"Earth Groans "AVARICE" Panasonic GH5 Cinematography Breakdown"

um so I really loved that theme in the lyrics that Jeremy wrote and wanted to run with that so when he said you look a lot like me I was like man what if we had the homeless man and the rich man be the actual like same person but not really reveal it
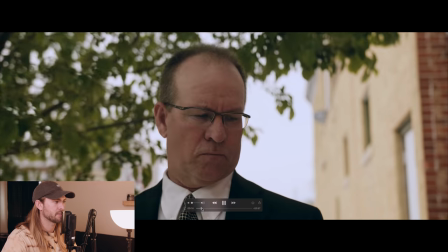225s
right away so maybe people catch it right away maybe they don't but you can see right here he looks down I love that shot so much so
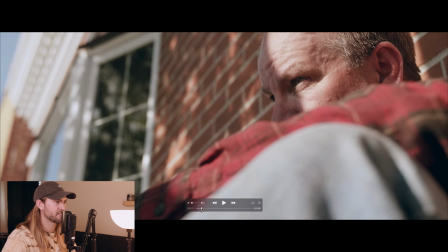233s
the rich man looks down at the poor man and the poor the poor man's looking in front looking back at him and there's this shadow that
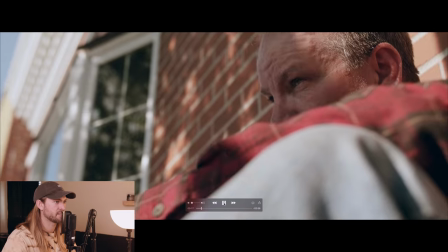240s
walks by to signify that he's walking past him but this shadow is actually my mom's shadow and I just
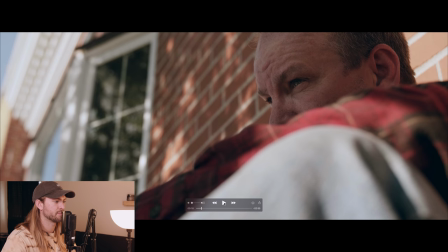249s
tried to color everything similarly so it looks like he's walking by him
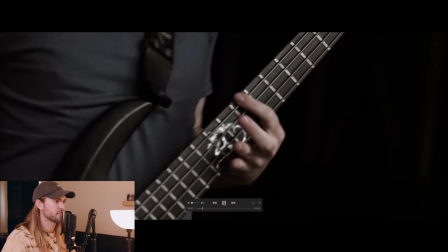253s
and then he looks away kind of shows rejection and then you just kind of see in the homeless man's face right
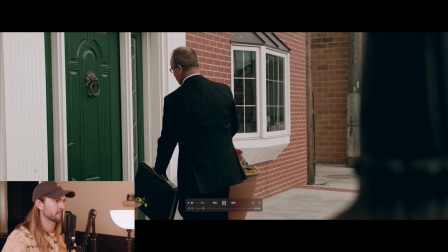258s
here then he's going into I want to kind of imagine him as a
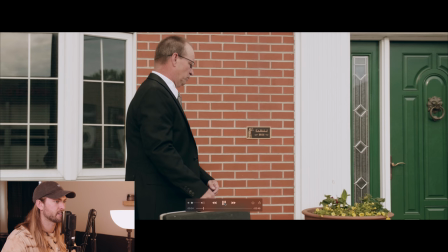263s
lawyer and he's and we shot this right outside of a law office in Norfolk
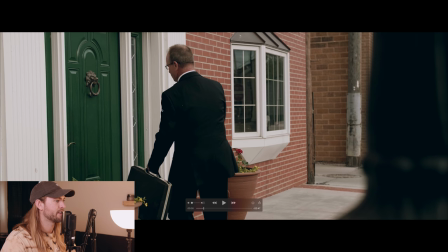269s
Nebraska which is my hometown yeah baby um and then the band footage was
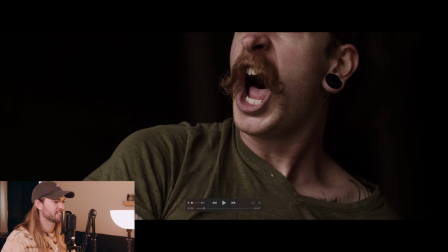275s
actually shot in Omaha straight in your shirt there Schaefer he's got
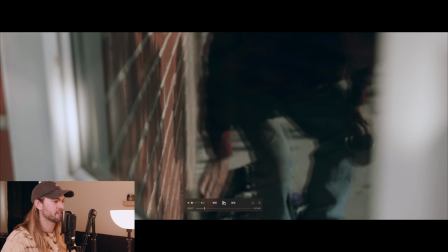280s
a little hair or something right there but um so yeah this all the band footage is shot in Omaha under
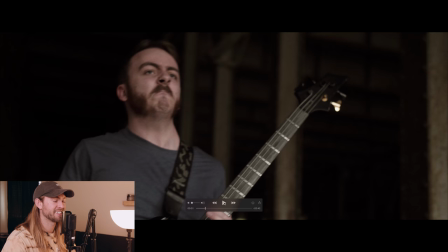286s
a bridge um gorilla style we just like came in shot really fast and
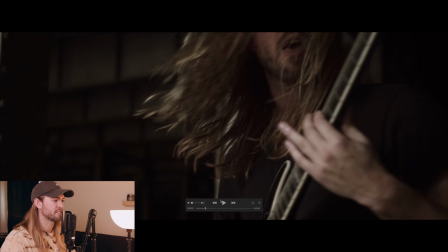293s
left. And so all the shots of me were filmed by my good friend, Peter Barnes.
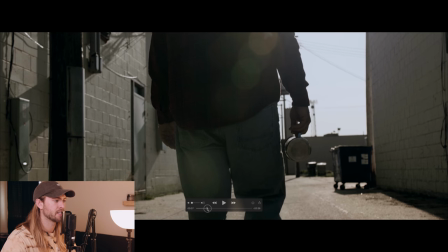298s
He's a awesome photographer and videographer living in Lincoln. So he met us there and we shot really quick, hung out and got out of there.
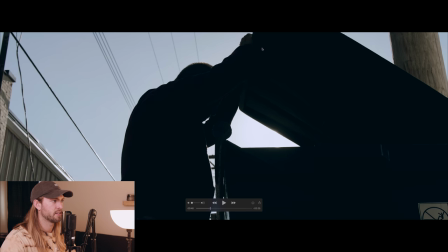307s
So I tried to silhouette with the exposure. I tried to silhouette the actor as much as I could to not reveal his identity.
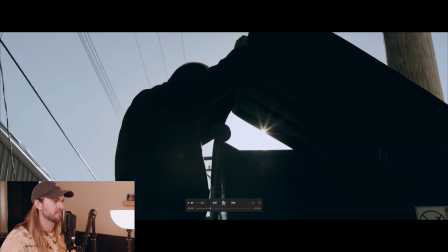315s
So I like kind of let these flares like sneak in which I love I love that like kind of like I warmed that up just
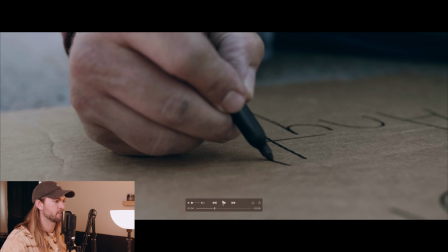321s
a little bit try to keep this nice and blue so I try to keep everything really tight and aggressive because it's a very aggressive song so all the
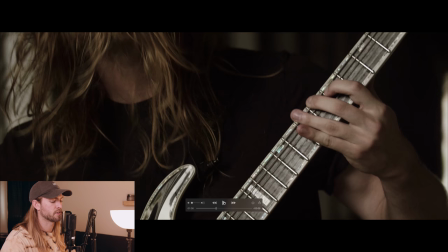328s
shots are very tight it's a very aggressive song and I mean most of our music is just really aggressive so I wanted the camera to like mimic that but I didn't want it to make people feel sick so I shot at a high shutter speed so like the lines are a little bit sharper not as much motion blur so i shot this all uh everything was
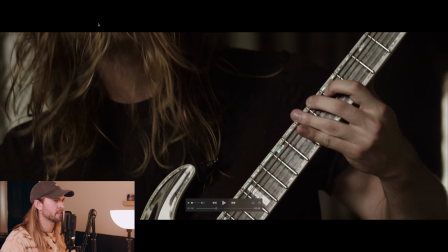346s
shot at 4k at 60 frames per second at a shutter angle
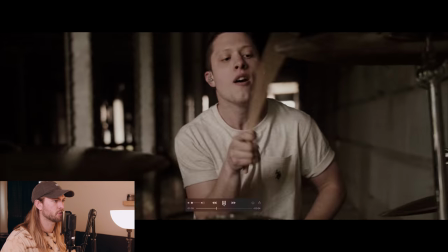351s
of 180 degrees so it's like 1 1 20th of a shutter so just a
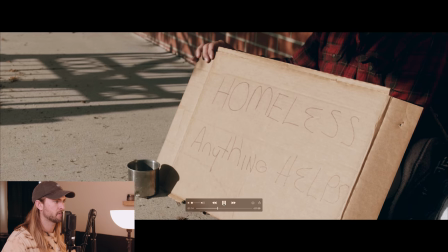356s
little bit fast which is keeps everything sharp for the most part so let's
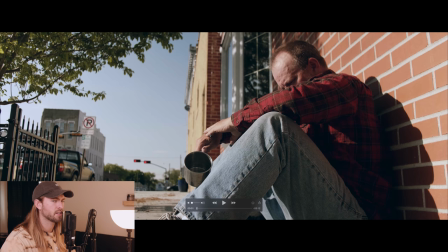361s
go back to this first shot here i want to talk a little bit about the color grading process and inspiration. I've been like super obsessed with Better Call Saul lately. Just finished season three and it was glorious.
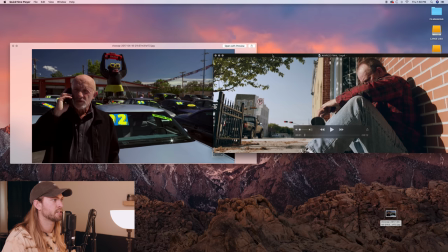376s
So I really was looking at the saturation of this image as well as the sky. So their sky is like super, super blur or super, super, their sky is super blue. And I'm guessing they were able to like individually mask that off and really like focus on the sky which I don't do in premiere
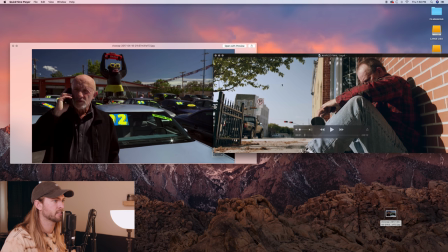395s
just for time's sake um so yeah there's a super blue but I actually like this a little better I like a little bit more subtle and just kind of like softer blues here um so yeah everything you can still see there's detail here in the cloud um there's detail
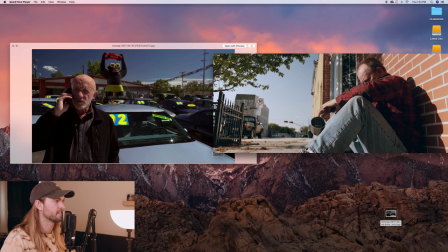411s
back here as well I'm guessing they're shooting like red raw or something so it's probably not an issue for them but even like in the reds here. I really like the reds. I think those are actually a little more saturated. You can tell, man, it looks pretty close. Um, but I directly looked at the skin tones of this image on Mike's face here.
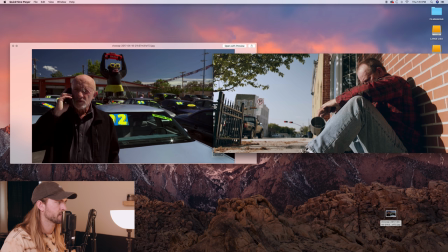430s
There's some like harsh looking sun coming down on him, kind of shadowing the right side of his face. And it's kind of similar to here. The sun's coming directly down on my dad's head. They kind of like look like similar, um, in this image.